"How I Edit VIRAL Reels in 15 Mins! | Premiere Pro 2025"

Yo, what is up everybody? In today's video, I'm going to be teaching you guys how I edit my Instagram Reels inside of Premiere Pro. And this is the quickest possible way to get you the highest quality. These Reels literally take me 30 minutes to an hour at most.
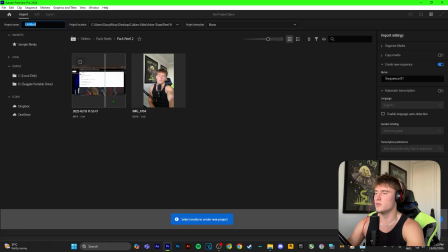11s
So let's get into it. So when you guys open Premiere Pro, you'll find your footage right here. Just select both of them. This one is just my voice because I record it separate with my mic. And then find your location, save that, and change the name.
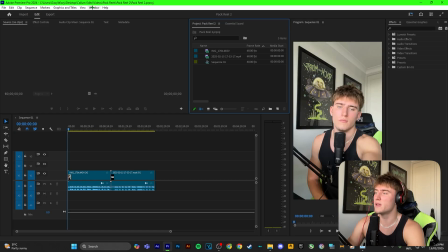24s
Now create. So as you can see now, my Premiere Pro probably looks a little bit different to yours. Yours probably looks something like this. So what you want to do is just try and rejig how I am set up and do that for yourself. So have your effects, essential graphics up here, project and essential sound, your effects controls and source up here, and then put your timeline here.
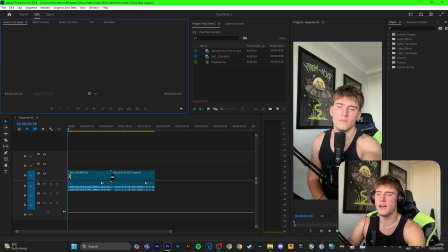43s
And the reason I do this is because it's the most optimal layout for short form content, so the long ways. And as we can see here, we've got our two pieces of content right there. So I always just double check this, go to your sequence.
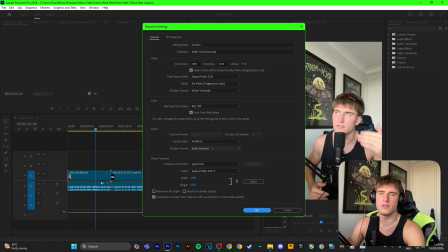54s
So just make sure you're on 1080 by 1920. Everything else should just be the same based on what you recorded with.
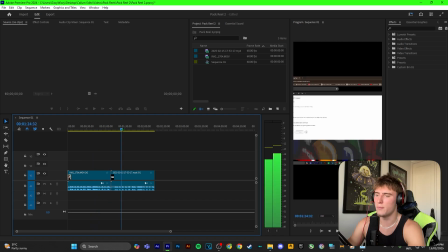59s
Okay, so the first thing I'm gonna go ahead and do is just line up this voice recording with my actual video.
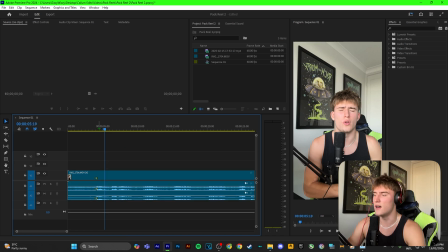65s
So as we can see down here, I just used markers to just line it up, and I'm gonna play it.
If you're a video editor, you've gotta watch.
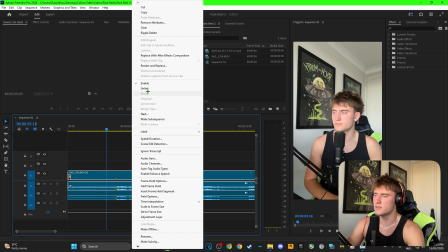70s
So now it's pretty much perfectly on time. So now what I'm going to do is I'm just going to unlink the top one and delete that, drag this one up, and just link these two together.
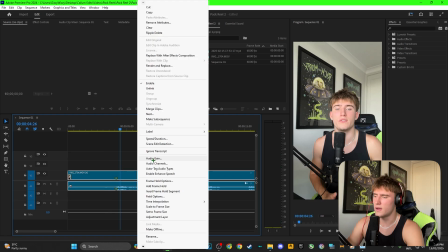79s If you're a video editor, so now they're in sync.
And I'm also just going to bump up the audio gain.
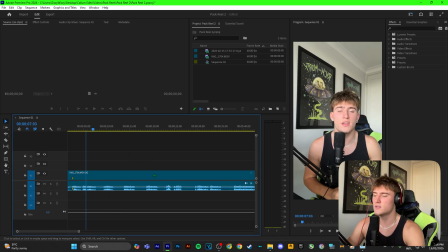84s Video editor, you've got to watch this.
Okay, so the first step you guys want to do is, as you can see here, this is not edited at all. So you just want to chop your reel together. So if you guys look here at my cuts I'm doing so far, they're really close together. And the reason I'm doing that is because you want to be as snappy as possible with your reels.
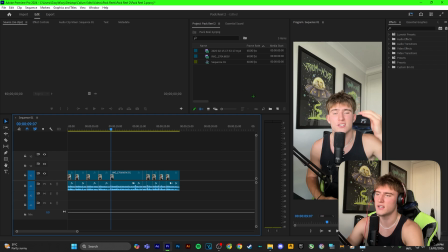100s
As you can see, I've got all my cuts here done. So the next thing I'm going to do is come up to the project tab and just click this little paper thing, new item, and get my adjustment layer.
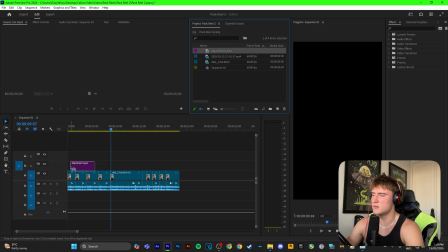109s
So what we're going to do is, as you can see, we've got layers here, 1, 2, 3.
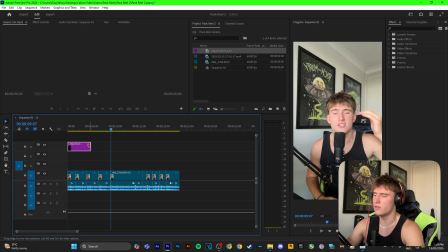113s
What you're going to do is you're going to put this adjustment layer on the third layer, and I'll explain why that's important in a minute. So now what you want to do is get your adjustment layer and just chop along here and just match all of your cuts, select it all and go up to the effects and search in 100 to 110 and just add the 100 to 110 slow zoom.
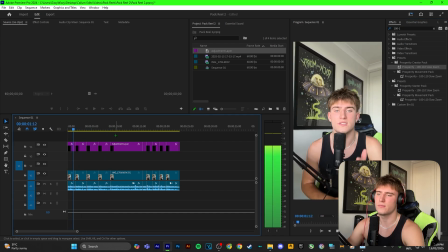132s So all this does is, if you're a video editor, this is for you.
I know that add a zoom in on your video.
So as you can see here, if you're a video editor, this is for you.
I know the struggles of having, so every cut it will just zoom in, and this is really good for keeping the audience's attention.
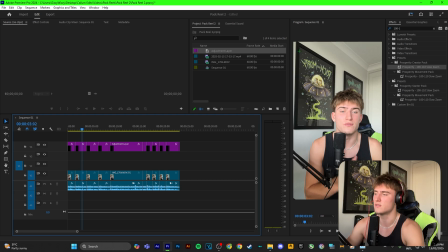147s
And you can do this effect by yourself, but if you want my presets, it'll be in the link in the description. So now that we've done that, we want to go over to transcript and just click transcribe. So once your footage has been transcribed, you want to go over to captions and click create captions from transcript.
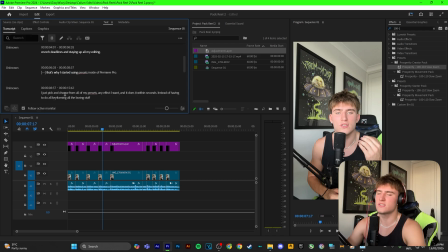159s
So that's just going to add captions to your video just using AI pretty much. So once that's transcribed your entire video, head over to captions and click create captions from transcript. And now open up this and turn all of these all the way down. So maximum length in characters means how long a text is going to be.
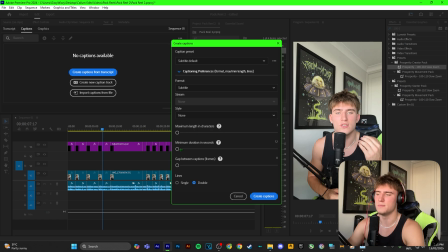176s
So if you put this really high, you'll just get paragraphs on paragraphs, which is bad. And then minimum duration in seconds, put that as low as possible. So it's just sort of one word subtitles. And for lines, just make sure you click single and then create captions.
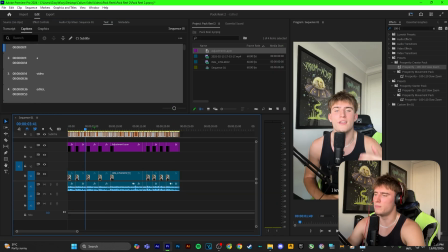188s
Now after this, you're going to get a weird sort of yellow bunch of bars here. And as you can see, there's the captions down there. They look absolutely trash. So what you want to do is just double click them, head over to essential graphics, and you'll get this big nifty page.
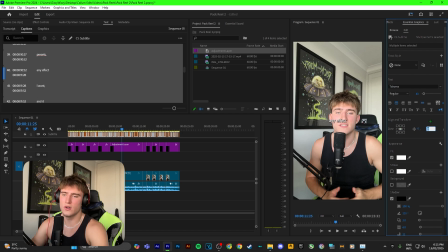201s
So come over to zone and click middle, and then I like to go with around 350 in this box. So do around 350, but whatever suits your video. So you might want to put them just in the middle. If that's your case, just leave that at 0. But for me, since my head's here, I want it just sort of at my neck, so I'm going to put it there.
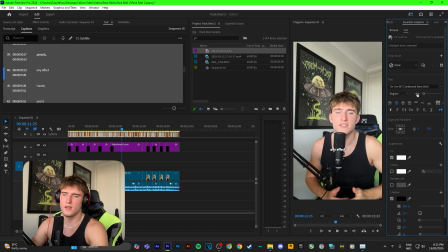221s
And now for my text, I'm going to go and use condensed extra bold and put my font size at 62 and get rid of shadow because I don't really like it.
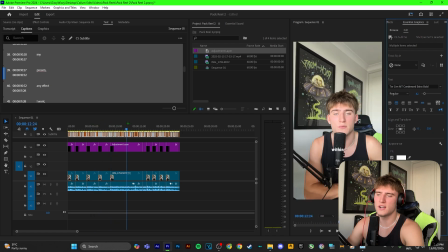230s
All right, so that's pretty much our captions done. But now what you want to do is make sure you still have all of them selected and come up to graphics and titles and then just click upgrade caption to graphic.
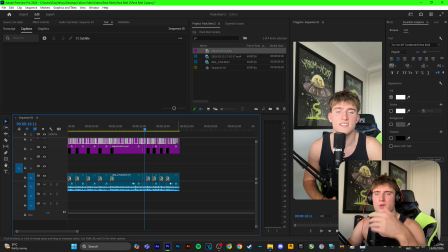239s
So basically what that's going to do is that's going to allow us to be able to put effects onto the captions and basically treat it like it's an adjustment layer.
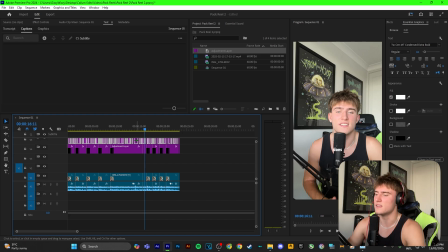247s
And now this is where we did the three layers important. This is where this comes into play. So make sure you select all the captions and then drag them down below the adjustment layer.
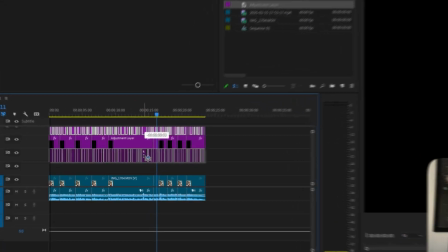256s
And this is a little bonus tip. If you see that 3 there, that means that they're out of line.
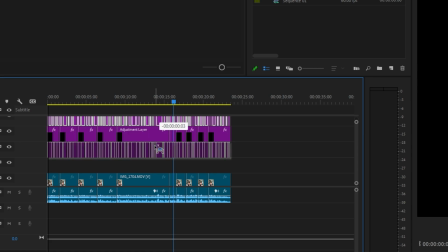261s
So what you want to do is when you're dragging something, you want to bring it down and drag it so it says 0 like that.
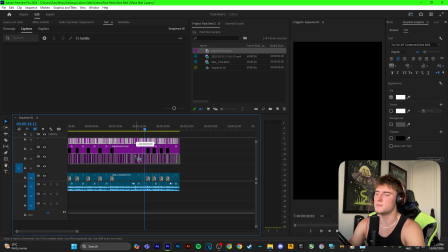267s
So that 0 pretty much means that you haven't moved them at all.
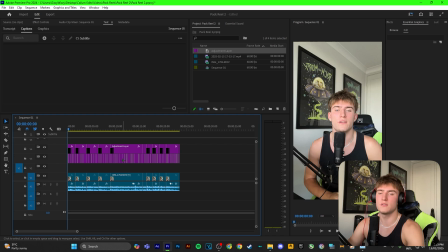271s
Whereas if it says 3, that means it's moved 3 frames and it's going to be uneven. The reason we've put the captions below the adjustment layer, it's so when the slow zoom zooms in, the subtitles actually zoom in with it. So as you can see, that looks nice and natural as it zooms in.
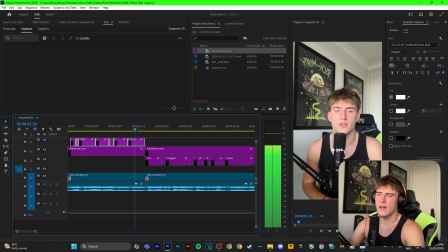284s
But if I select all of these, video editor. and do that. As you can see, the captions don't move with the zoom.
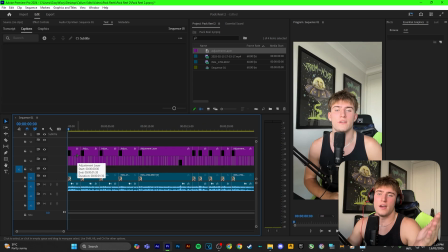290s Video editor. This is for you.
And it doesn't look as good. And congratulations, you've pretty much done the base of your reel.
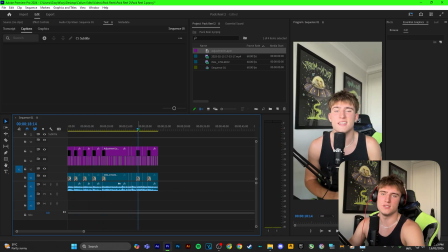296s
So you've literally got everything. You've got the captions, you've got the zooms, but this is where it gets to the fun stuff. So this is when we're going to start adding the effects. So what I'm going to do is I'm going to drag this slow zoom layer up, drag editor up, drag the video underneath it. So what that does is it shows both of them at the same time. And then I'm going to change the fonts.
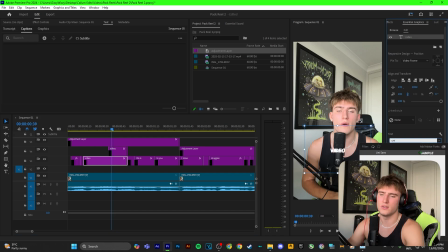315s
So video editor, probably going to do Unisans, make that a little bit bigger. And if you want to change your size of your text and stuff like that, this moves it to the left and right. This moves it sort of up and down. And then this is your sizing. So that's pretty much how you do that.
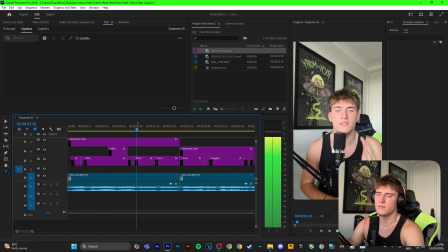330s
So as we can see, this is what we've got so far. If you're a video editor, this video editor, it's pretty choppy, so we're going to make it smooth.
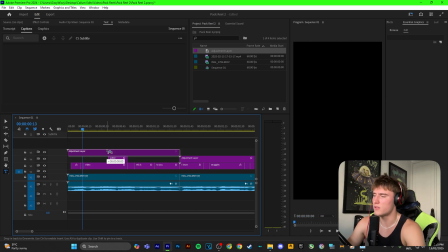335s
So what we're going to do is we're going to give ourselves more room to work with and just drag this adjustment layer up again, drag both of these up.
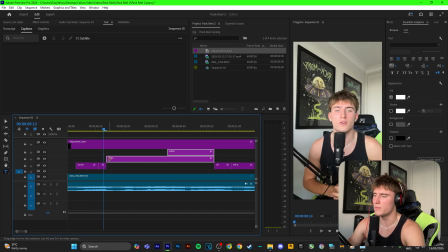342s
And then what we're going to do is select both of them and drag them out just a little bit. So I like to use the subtitle before and just drag it to the first sort of edge of that. And now this is important because if we go over to effects and search opacity, we go text opacity effect and we just drop that effect onto both of them.
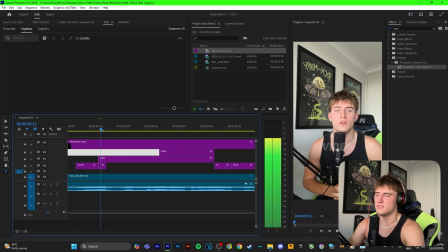360s
And what that does for a video editor is it smoothly shows them up.
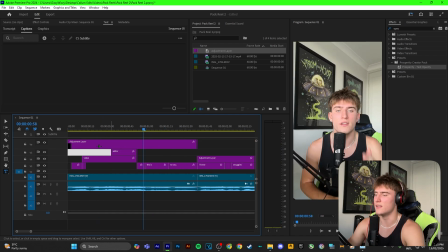365s
So as you can see, if you're a video editor, it's nice and smooth and satisfying. And now we're going to put a little glow effect on the text. So go up to your effects and search glow, come down to the text glow effect and just drag that onto whichever text you want, and then click this little effects button, or you can go up to effect controls, but just click that and it will take you there quicker.
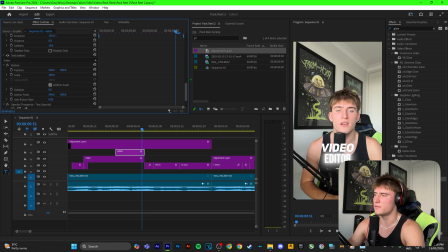383s
And now you'll see this, so you'll see a bunch of this stuff. Don't worry about that, that's just the preset doing its magic.
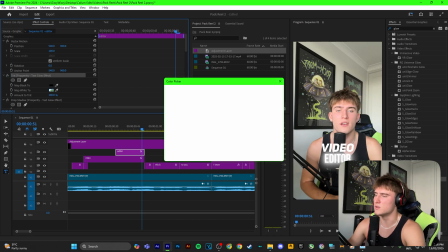389s
But come to the very top sort of layer and click map white to, and then this is where you can change the glow to whatever color you want.
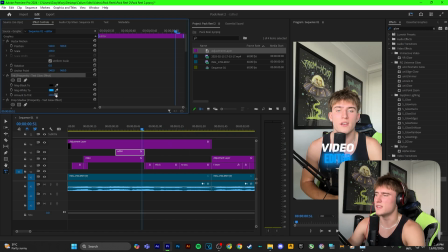397s
So if you want red, if you want blue, boom, that's what you get. But what I'm going to do is I'm going to go for green, and boom, that's what we have so far. If you're a video editor, but it just chops off, as you can see there. Boom, just chops. So what we're going to do is drag it out a little bit. Just trust the process here. Go to my effects and search slide down out.
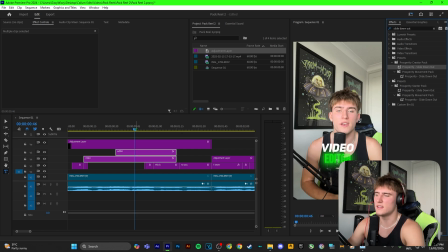416s
And I'm going to take the effect here and just drag it on. So that's going to slide this both down. So here's what we have so far.
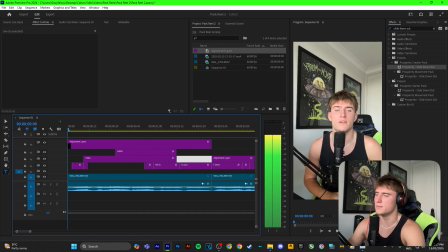422s If you're a video editor, this is boom.
So we got slide down. So as you can see, it looks like a nice transition.
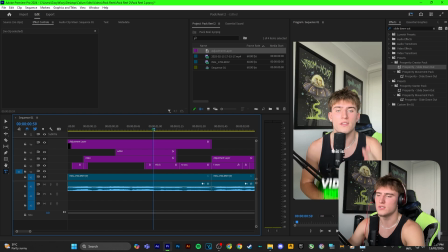431s
We dragged both of these text layers out so it goes across the new ones and creates sort of like a overlay transition, as you can see. As you can see, the text of all just appears, so it looks nice and smooth as it drops.
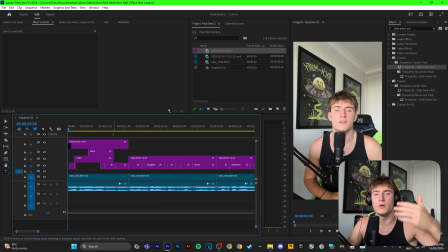443s If you're a video editor, this is for you.
And again, if you want the presets that I just used that saved me literal hours,
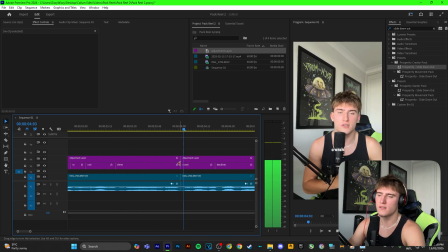449s
there's a link in the description. And if you look here, it's crunched, you can see there's a little bit of silence here. So obviously sometimes your clipping might not be perfect. So what you want to do is get rid of any sort of flat line like this, any space, clip all three, delete, and then just delete it again.
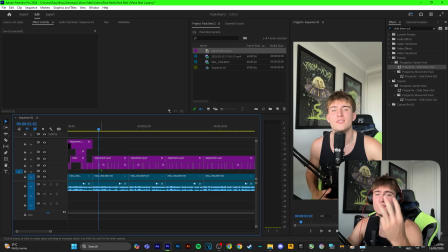466s
So it's just that little bit more snappy. Okay, now this third layer, you might be wondering, why is this gap here? Now that is for B-roll. And if you don't know what B-roll is, it is simply just extra video footage that you're going to put on top.
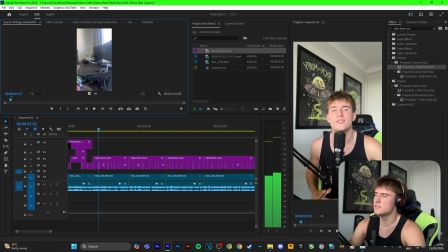479s
So right here, I've got my B-roll footage. I'm just going to drag that in. Just click I for in, and then drag all of it. And then just here, and then O for out.